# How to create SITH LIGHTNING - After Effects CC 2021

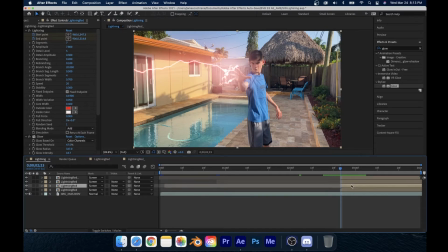Give me a hot second here.
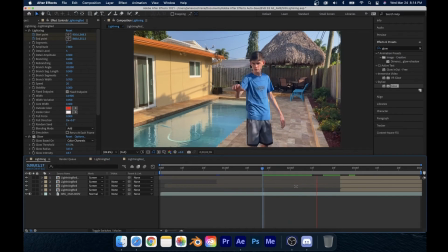Alright, so now that we are done, we have a pretty nice, if I do say so myself, as you can see, it grows out of the fingers. That's sort of what we want. Now, depending on what kind of how intense you want it to be, you might want it to only happen in 2 frames. That's what I was considering. Whatever your shot is, whatever you think looks best, just experiment around with it.
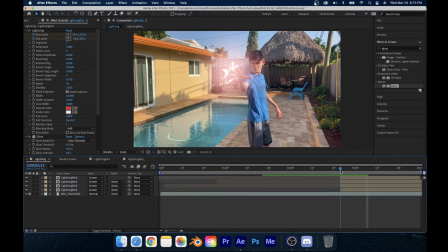I personally like the grow effect because, it's visible to the audience, it feels good in my eyes, but obviously you all can make your own creative choices. Now, next step is to sort of give this the bright look, because lightning is pretty bright, if I do say so myself. Now, I haven't been struck by lightning, but I've seen it, and it's pretty bright from what I see. It lights everything up, and that's sort of what we want it to do here. Now, we're going to sort of start with that by just adjusting the glow on this.
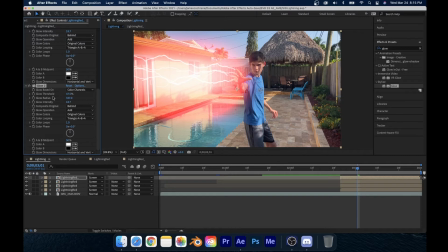We can try duplicating it, but then again, when you duplicate it, you have to mess around with the radius. All right, you can have, you don't want it, too small of a radius, and you don't want this either. So, you just mess with it around, just turn the intensity down a bit. Just mess around with it.
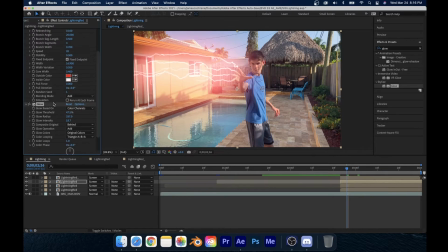Just see what works for you. One thing that I found that worked is when I duplicated a glow, I would
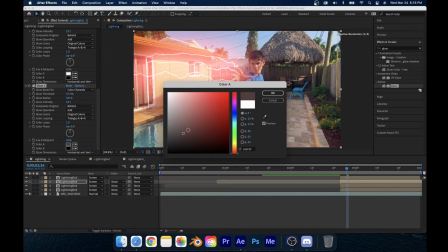just change the colors a bit to like the red. You sort of want the white also to glow.
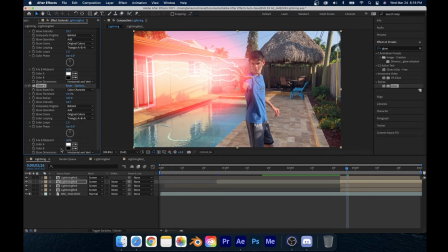So that's what I did with this one. And yeah, I before and after, you can sort of see the radius. Might want to turn that intensity down to around 3. the radius a lot, and you've got something that looks pretty good, if I do say so myself. We really have that sense of like, really bright.
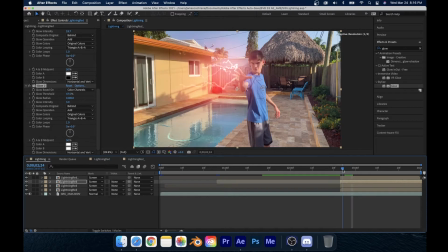Now, yeah, I think that's pretty good for a base glow, but another thing that we want to happen is, like, you know, obviously a camera, you know, would be blinded by this, and of course this is a pretty cheap effect.
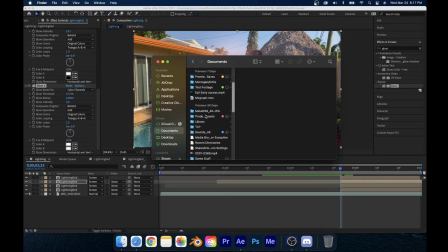There are a ton of other ways that you can make this better, but I got it, this effect off, this overlay really, off of a website called Production Crate.
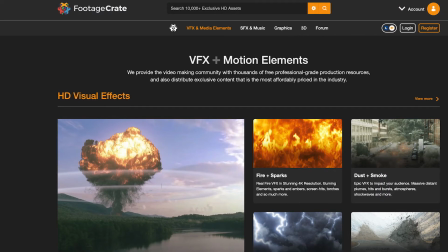You can find a ton of free VFX there, as well as if you know, do their premium subscription, you get some other stuff, but, you know, I'm not sponsored or anything, so we're just gonna move on.
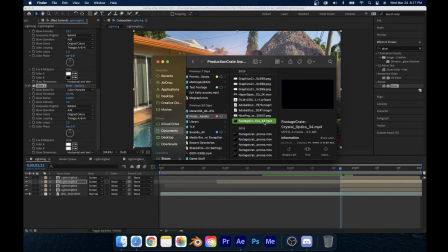All right, now I got this crystal oh gosh, okay, so I got this crystal optic preset, and I'm gonna bring that to the top here.
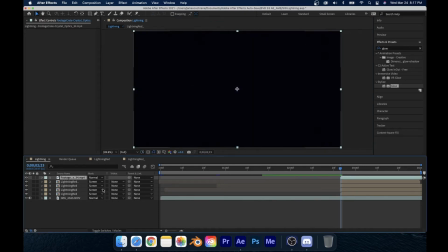I'm going to drag it to where I want it, and obviously it has black, so we're just going to apply the screen effect.
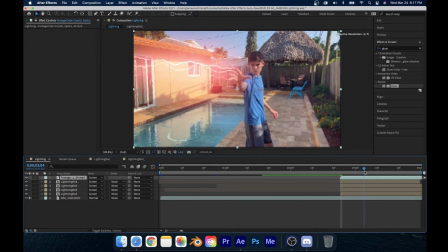Screen removes any black, and if we play that back, you can sort of see it here.
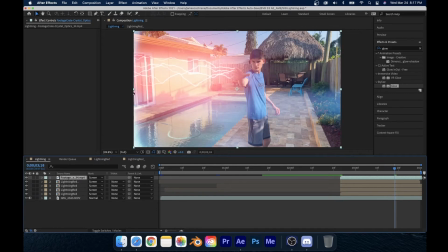It adds like this anamorphic prism. Now I like this anamorphic prism, but I'm going to need to tint it red, because red is sort of the color of our lightning. Now, depending on the color of your lightning, you know, you may want to change any optical effects that you add, but for me, this works.
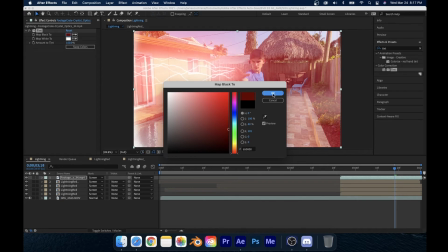So yeah, I'm just gonna go with this. All right, now I might want to just make that.
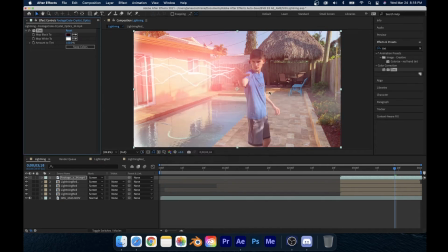There we go. You gotta adjust things to your liking.
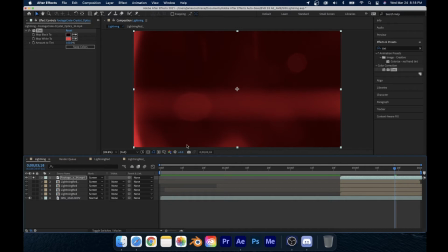Now, if we isolate this layer, we can see that how, like, what it actually looks like. It just adds like this anamorphic, like, I don't know how else to, you know, but yeah. So essentially, you can see that it abruptly comes in here, and some of you may have this problem, some of you might not.
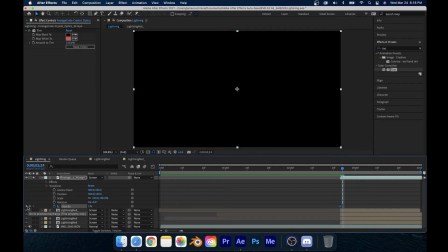But I just like to keyframe the opacity on this, so just sort of 3 or 4 frames in, bring it up to 100. And as we can see, it fades in nicely, or semi-nicely. You know, you might want to make it a little longer, so it's not as abrupt, but I don't think too many people are going to notice it.
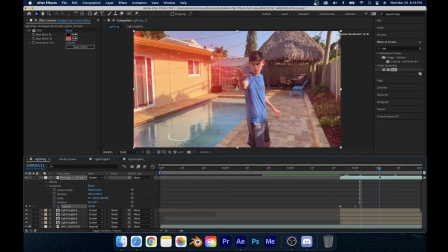So yeah, and we can see that as the lightning comes in, you know, it really just, right here especially, it really adds to that lightning, in my opinion.
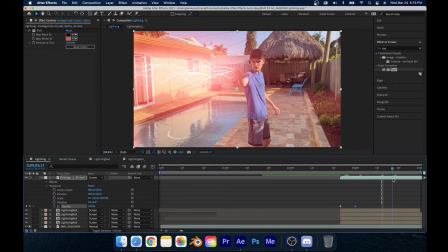Of course, you all can make your own creative choices where you see fit.
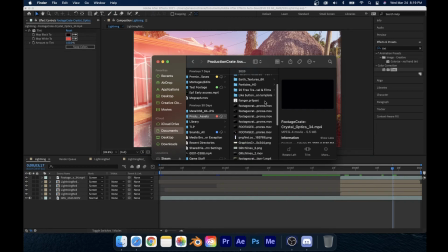Now another thing I would like to add, because of how bright this is, just to emphasize it, is like a dust layer on the camera, like, you know, like you would get dirt on the lens.
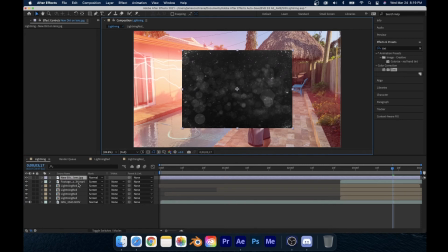So, you know, we have this little graphic here, and we're just gonna scale this up.
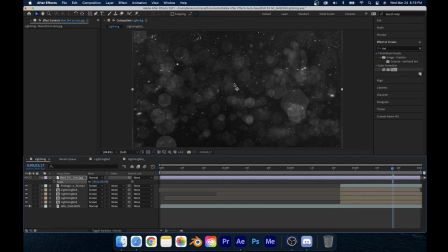You can find these in a lot of places. I got this from someone on YouTube, but yeah, you can find these all over the place. And I'm gonna apply the screen effect.
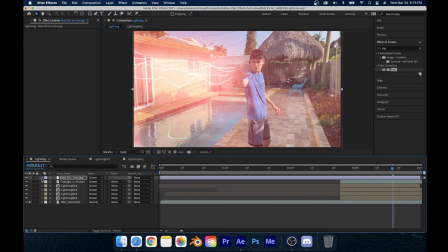That's a very dirty screen, so, you know, another thing that you could do is just bring the opacity down a lot.
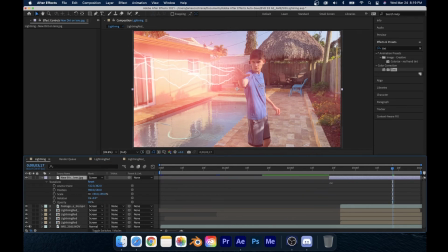It's not too much, but, you know, and then another thing you can do is, we don't really want you to be able to see them until sort of the lightning hits, because it just really emphasizes that it's so bright that it's like causing all this dust and stuff to appear,
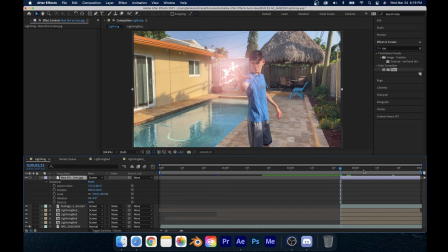because you can see, you know, you can sort of see like the layer that it adds, I guess. We're going to keyframe this opacity here,
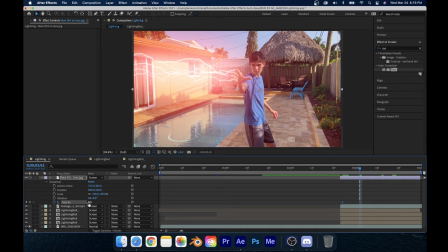just bring it down to 0 at first, and then as the lightning sort of reaches here, we want to bring that really up, you know, just to emphasize it, not too much, but not too little. And maybe we can apply a tint effect, but once again, you know, copy and paste it here just to make it easier.
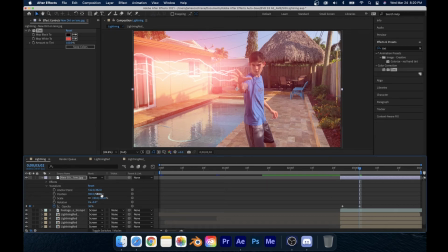But another thing that you want to do when you're doing this, just to, you know,
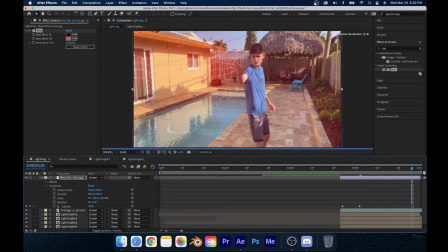make sure that you're not overdoing it, is to just bring this amount of tint down, and we're going to isolate this layer.
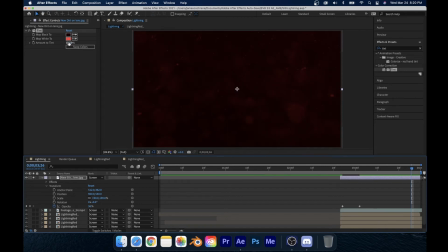You can see that it's completely red now. Just the amount of tint should be just, you know, wherever you see fit, but around there is what worked for me in this shot specifically.
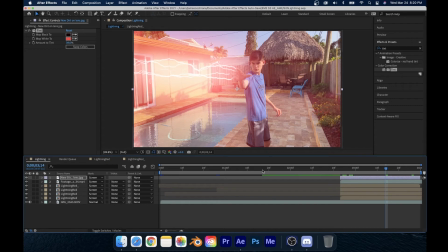And yeah, I think that looks pretty good. If we play this back here, I'm just gonna pre-render, well, not pre-render, but I'm gonna play this back.
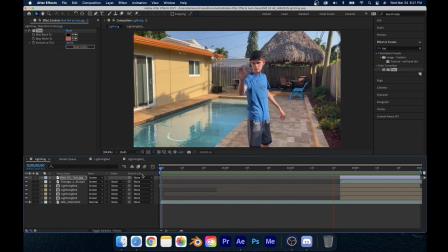And if we play this back here, we can see we have a very nice lightning effect with the anamorphic and everything.
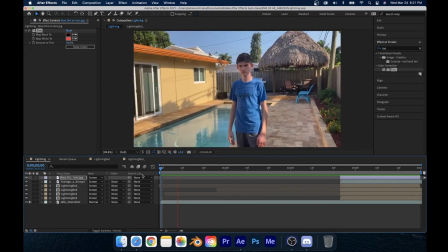This is a very short clip. You can have long clips, you can have short clips. This was just a quick tutorial for me to do. And now on to the bonus tip. All right, so our bonus tip. And this is not necessary, but especially if you're on a time crunch, you know,
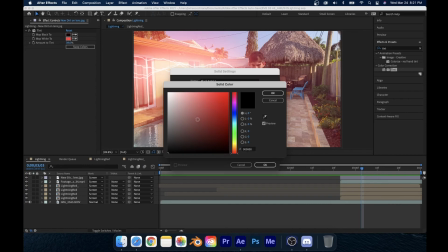this isn't something you want to do if you're on a time crunch. But, you know, we're just gonna create a new red solid,
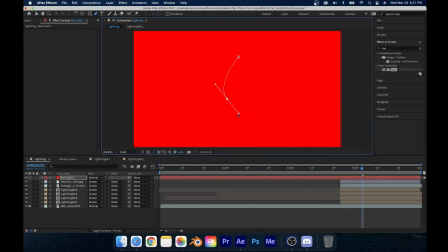create just like a rough mask of where our person was, maybe, or whatever you really want to get glowed on.
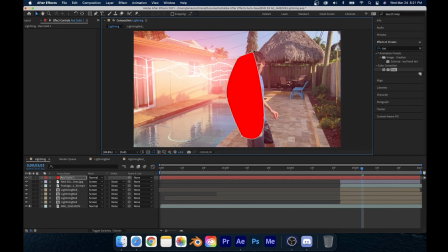But essentially what this red solid is going to be is just like because, you know,
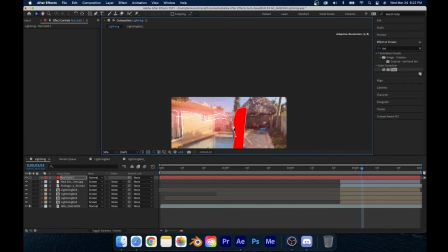when something bright happens, you know, it casts like a glow on, you know, on people or anything that,
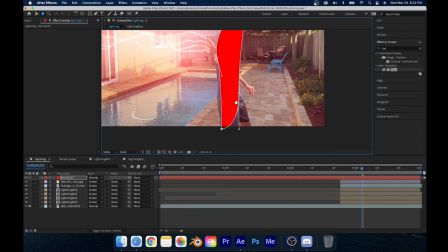you know, is being affected by it. This is not necessary by any means, and, you know, my method of doing this might not be the best. I'm sure there are other tutorials, but this is just a quick bonus that I wanted to add in because I felt it was necessary.
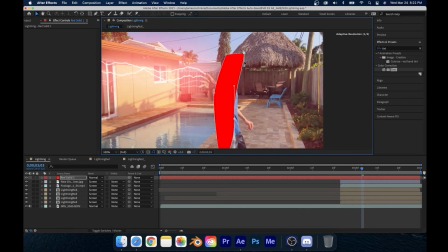And you can make this very rough. It does not have to be exact at all, unless, you know, you want it to be. and you want your glow to be specific, in which case you can do that by all means. No one is stopping you. Alright, now we want this glow to sort of appear, you know, so we're going to keyframe the opacity eventually, but for now I just want to show you the gist of it.
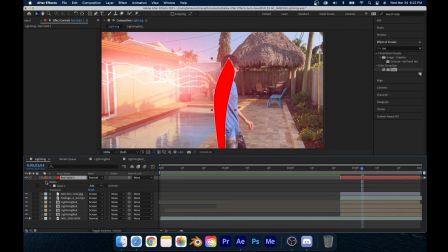Is we go into masks,
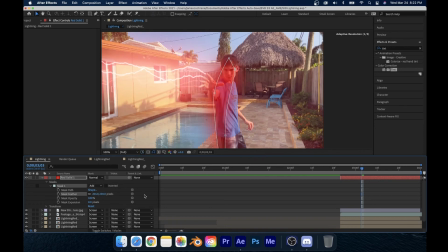we're going to just keep it where it is, but you know, just turn the feather up, I'd say, maybe the opacity down a bit. This is just to sort of add an extra layer of like glow and stuff to our person here, which is me.
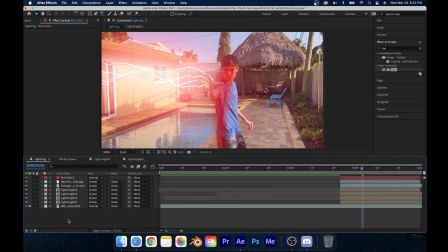If we just deselect that for a moment, just to appreciate it, we can see, you know,
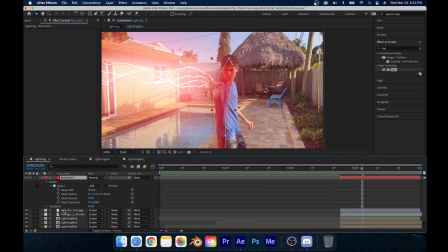it's a very rough, and in fact, I'm gonna bring the opacity down because that's terrible. I don't know why it looks so bad.
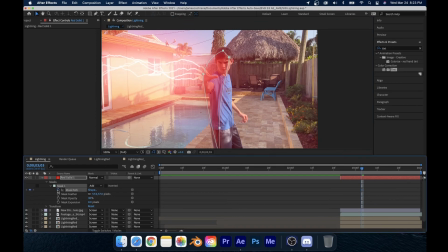And yeah, you can just keyframe this mask path here. Just press this little keyframe icon and just have it move with your person.
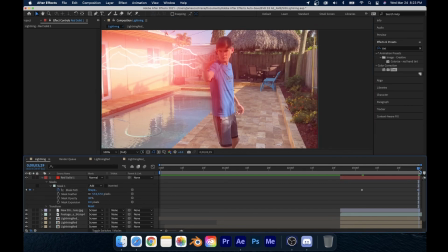So just, you know, if you want it to do automatically just to be very, very rough, yeah, that's sort of how you would do that.
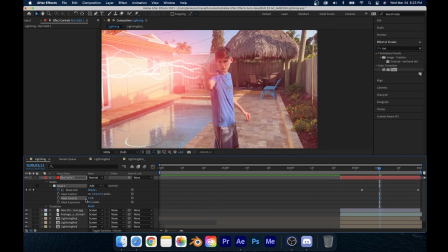Once again, this is a very rough mask. I'm actually gonna still bring down this opacity. Maybe keep that up, but then like turn up the feather a bit. But just so that we get that nice glow, you can see that it's really in my eyes and in my face, I guess.
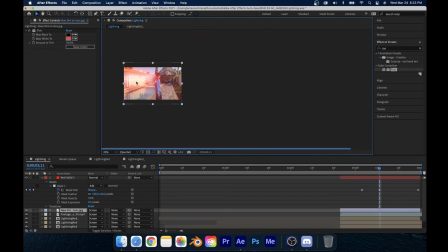You know, emphasizes my evil, because obviously, you know, this is a very evil Sith lightning effect.
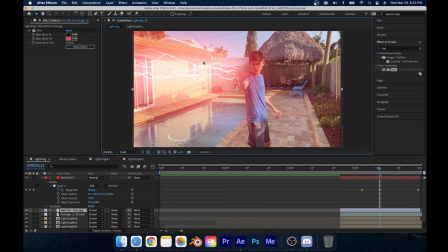Or you can make it a light side effect, you know, make it orange like Kit Fisto, or, you know, just make it your own. Make it your own. Whatever you want in the end is what will happen. Alright, now before I go, I'm just going to keyframe this opacity.
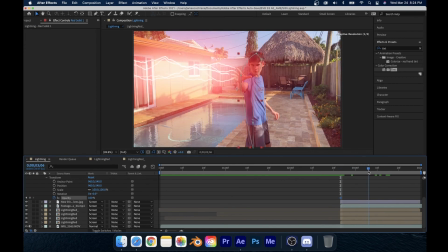Just go into your transform tab as per usual and drag this down until we sort of get that lightning really coming about here. So, oh yeah, we want to make sure this is 0 starting out.